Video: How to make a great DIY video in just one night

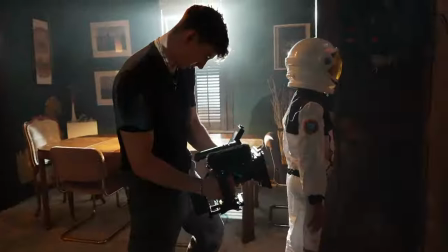0:00 Imagine you had just one night to create an entire Halloween commercial from scratch. In this video You'll be getting a behind-the-scenes look of how we did just that from our process on set all the
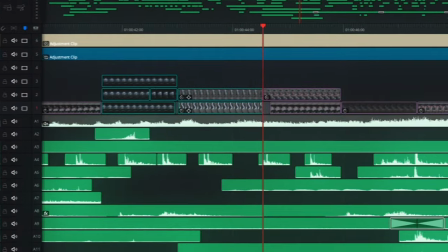0:09 way to using Artlist to replace every single sound from the ground up throughout the entire video. Now if you haven't seen the commercial that We're talking about don't worry I'm about to show you the actual commercial But first I want to give you a little context on the concept behind it and then show you how we actually shot it So by the time that you watch it,
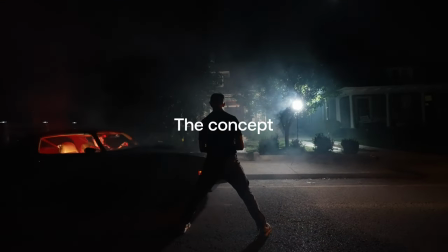0:25 you've got a bit more of an appreciation for how we created it So, let's start with the concept. Since this was a skit around Halloween, I knew I had to get spooky with things. But, let's be honest, not all of us love horror movies, including myself. So, I wanted to create a bit of a light-hearted nature to the entire commercial.
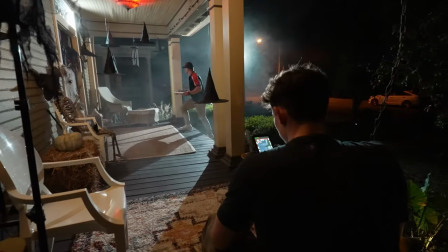0:42 To do this, I used the first half of the commercial to make it really feel spooky.
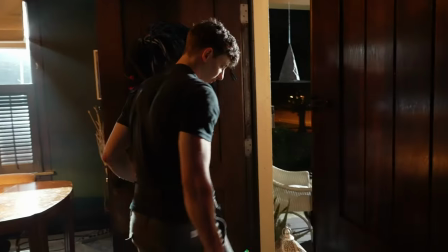0:46 But near the end, we threw in a twist ending that kind of brought everything full circle in a much more light-hearted and fun way. So, when it came to planning this all out, I divided the entire commercial into five distinct sections. We have the arrival, the approach, the buildup, the reveal, and the ending. So starting with the arrival, something really cool that happened with this house,
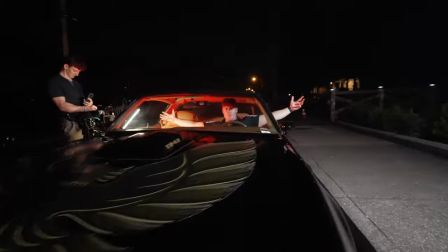1:04 we rented a house and it came with a 1980s Firebird Trans Am, which is a gorgeous vintage car.
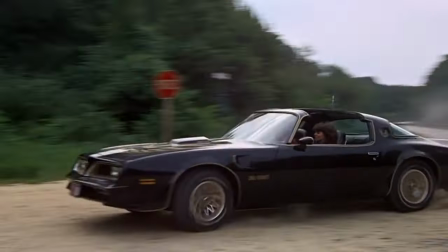1:10 You might recognize it from the classic movie Smokey and the Bandit, or you might recognize it from our commercial. But if I had to roll the dice on which one you probably recognize it from, I'm going to go with Smokey and the Bandit, but hey, to each their own. So we fired up the car and we put some red lights inside because we had the blue moonlight coming in from the side, the contrast between those looked incredible.
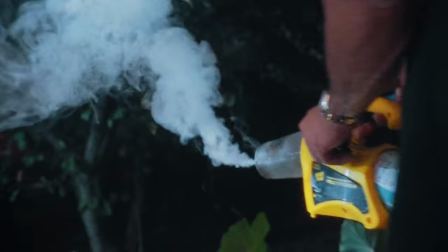1:29 And then we got our fog machine and fogged up the entire front yard to create that extra spooky ambience that we were looking for.
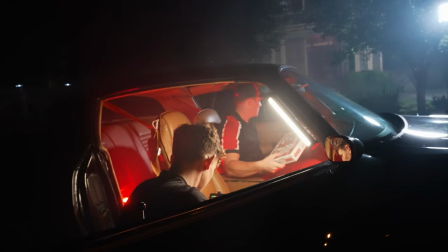1:35 So now for scene two, the approach. Our pizza delivery driver just arrived on the scene, but we needed to start building tension and suspense with a spooky walk up to the house.
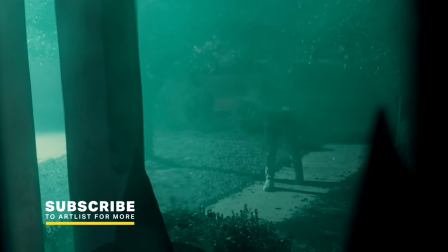1:43 So my idea was to get a bunch of different angles to make it feel like our pizza delivery driver was being watched by someone or something. So I was shooting from behind bushes, from behind the mailbox.
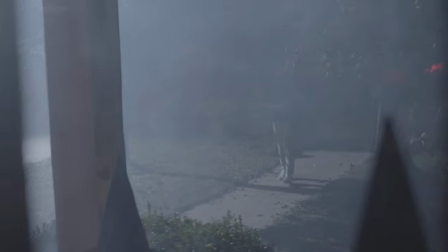1:53 For one of the shots, I literally went back inside the house and shot through a window to really sell the idea that he was possibly being watched Alright,
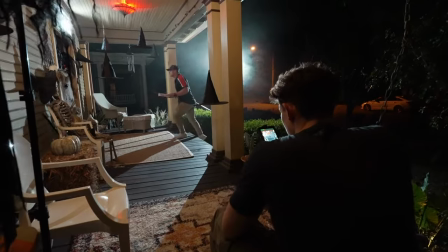2:00 so now for scene three the pizza delivery driver has arrived on the scene He's approached the house and now he has to make the ballsy
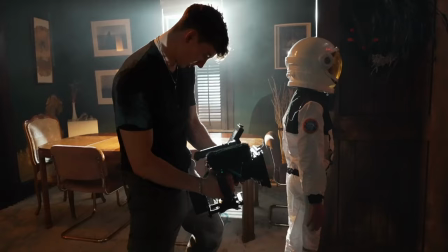2:06 decision to finally knock on the door Now I really wanted to sell the anxiety and the panic that our delivery driver was feeling So it
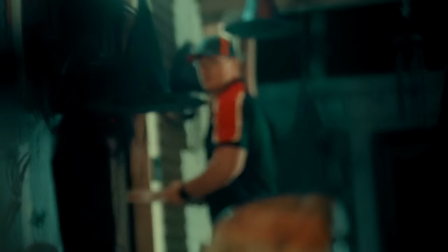2:12 was at this point when I knew I was gonna have to start cutting a little bit quicker in the edit and Flashing back and forth between different shots
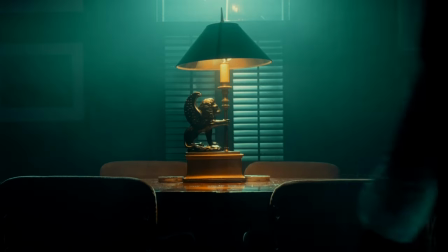2:19 at a much faster pace than we had in the beginning So now on to scene four, the big reveal.
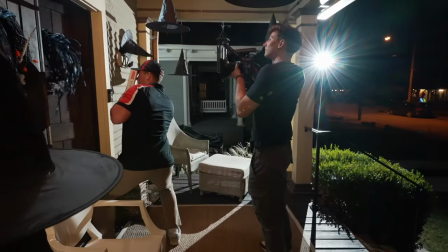2:24 At this point, the tension is at an all-time high, our pizza delivery driver is literally hiding behind a box,
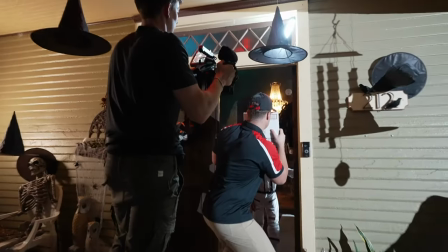2:29 the door has opened, and he's about to see whatever is on the other side. But as I mentioned earlier, I knew I wanted to incorporate a light-hearted element to this entire commercial.
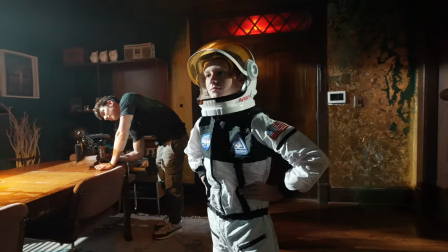2:38 So it's at this moment where us as the viewer realize that it's not a big scary monster on the other side of the door, in fact it's just a kid. But to make that moment have a little extra impact, I started looking eyeline with what our pizza delivery driver would be seeing and at first we see an empty doorway
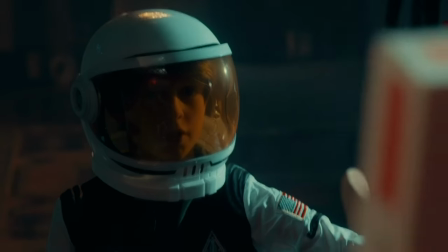2:53 but then as we tilt down we see the kid standing below him so a lot of horror movies actually do this to try
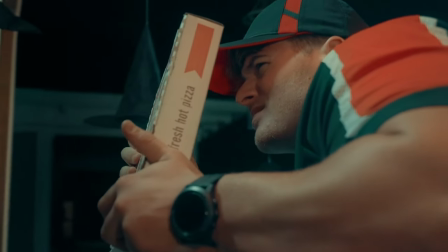2:59 to make you drop your guard as a viewer they'll build up to a big moment and have you almost anticipating to be scared so you're bracing you're waiting for that moment and then they'll draw you in they'll make you feel like you're a bit safe and then right when you've let your guard down boom it makes that scare just an extra bit scarier because you trusted them for a You thought you were safe and then you weren't. So we incorporated something very similar to that in this commercial.
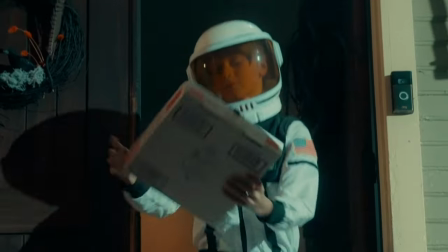3:21 And now for scene five, the ending where our kid gets to enjoy his free pizza that he just got from scaring the pizza delivery driver. Now, as much as I'm sure our actor Thatcher hated having to eat a bunch of free pizza,
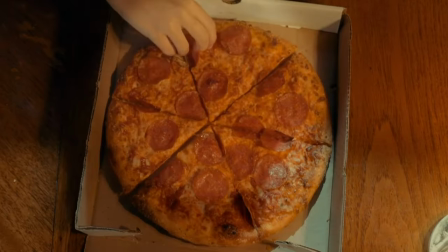3:32 we got a bunch of different angles, including this overhead shot that was pretty taxing on the old shoulders, but it was worth it. So now that we've painted the picture of how we created this entire thing, here is the final commercial for you to enjoy.